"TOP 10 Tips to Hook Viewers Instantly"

This surprising fact highlights the importance of using visuals in your videos. And to create a strong social proof hook in your video consider inviting a happy customer or an influencer to provide a testimonial.
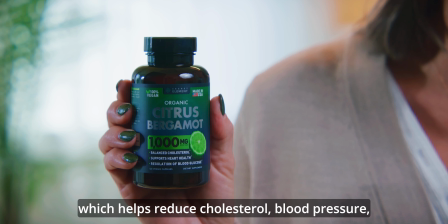4:18 This testimonial could highlight the benefits or results they experienced from your product or service. By showcasing the real-life success story you're not only providing social proof but also
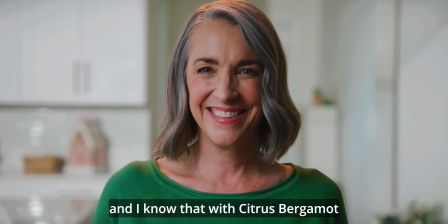4:29 inspiring your audience with a tangible example of how your offer can benefit them.
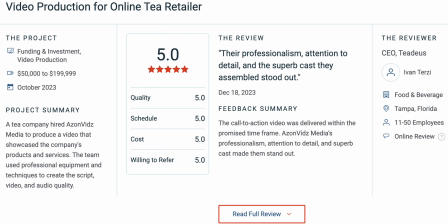4:34 Additionally, you could display positive posts and social media mentions or case studies in your video detailing how your product solved a specific problem for a client. These elements help to establish trust and credibility with your audience,
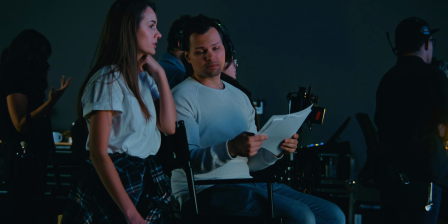4:49 making them more likely to engage with your content and take action based on your recommendations.
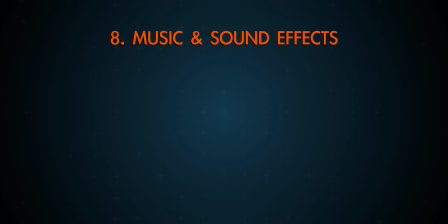4:54 But here's the deal, don't forget about the sound. Use exciting music to grab everyone's attention right away. Add appropriate sound effects to emphasize key visual points you're showing. If you're demonstrating a new knife in the kitchen,
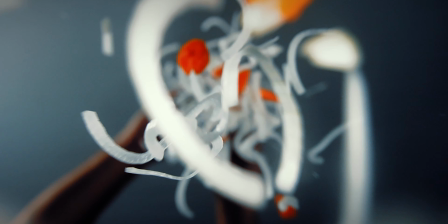5:08 make sure and amplify the sharpness of that knife by adding slicing and cutting sounds, as well as those of fruits and other items being cut.
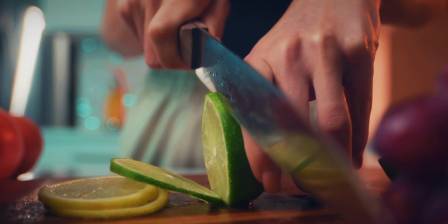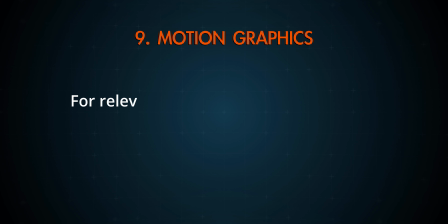5:25 However, if you have amazing 3d renders of your products or cool engaging motion graphic shots with key product or service benefits, try and use those at the very start of your video.
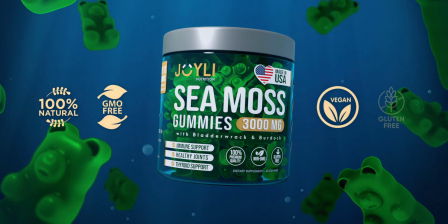5:37 You could have animated gummies floating on the screen along with a sleek render of the packaging and infographic elements showing all the benefits.
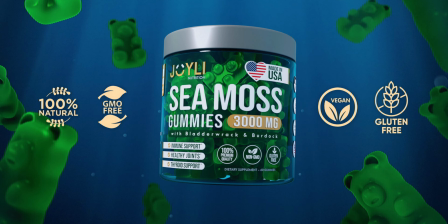5:46 This not only creates a wow effect, but also quickly shows viewers why your gummies are great, even if they have their sound off.
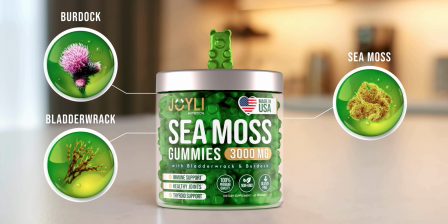5:54 By combining colorful motion graphics with eye-catching text overlays and lifestyle footage showing your target audience, you reinforce your message visually. Speaking of your viewers, the last technique is open on your target audience.
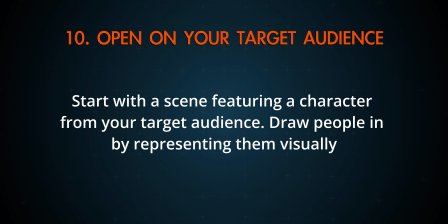6:10 To make sure your video grabs your audience's attention right from the start, begin a scene featuring someone just like them.
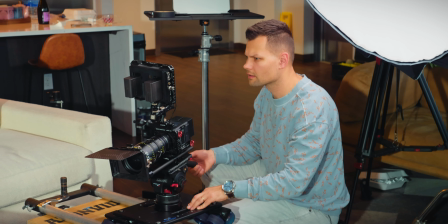6:17 If your audience sees someone like them right from the start, they'll feel more connected and understood. So if in your video you're advertising a children's product,
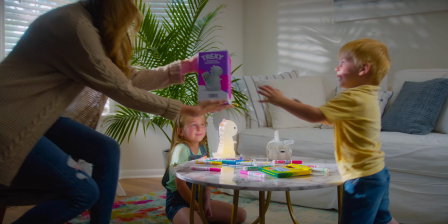6:26 start with a scene of kids having fun but since the parent is the one with the spending power make sure to also include a parent character who is also shown benefiting and the parents will think that's just like me and my family and want to keep watching to find out how your product can create value not only for the kids but for them too but the biggest mistake that i see
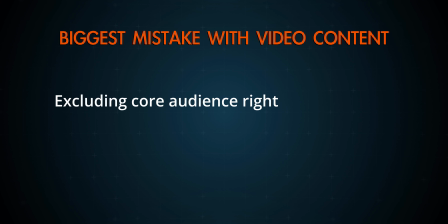6:49 video creators and marketers are making is by telling a brand story excluding their audience right from the start they rush to talk about themselves and how great their product and services all the while people struggle to relate and find relevance and quickly lose interest. It's like someone telling you a random story about themselves that you can't relate to.
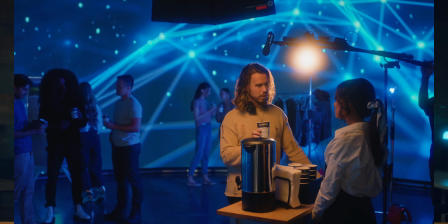7:09 You may not care much and your attention will wander off elsewhere but imagine you
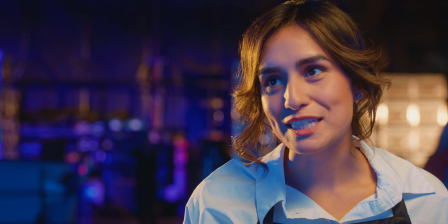7:14 have a problem and a friend is telling you I was struggling with the same issue.
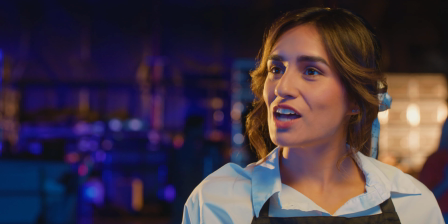7:19 I remember back in the day when the problem XYZ would occur this is what I would do to fix it. And now you're engaged and you care because you're getting a solution that you're actively seeking for an existing problem you have right now.
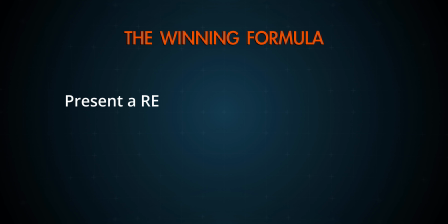7:34 And that's the winning formula presenting your audience with a relevant and relatable story
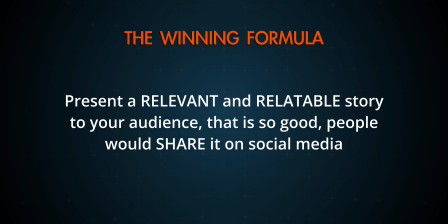7:39 for them which they would also like to share with their friends on social media. If you're a brand owner or an agency and need a marketing video for your business please reach out by finding our contact information in the description below. And now, of course, you should watch this video next if you feel like you want to create that cinematic look in your next video. A picture is worth a thousand words, but engaging cinematic video is priceless.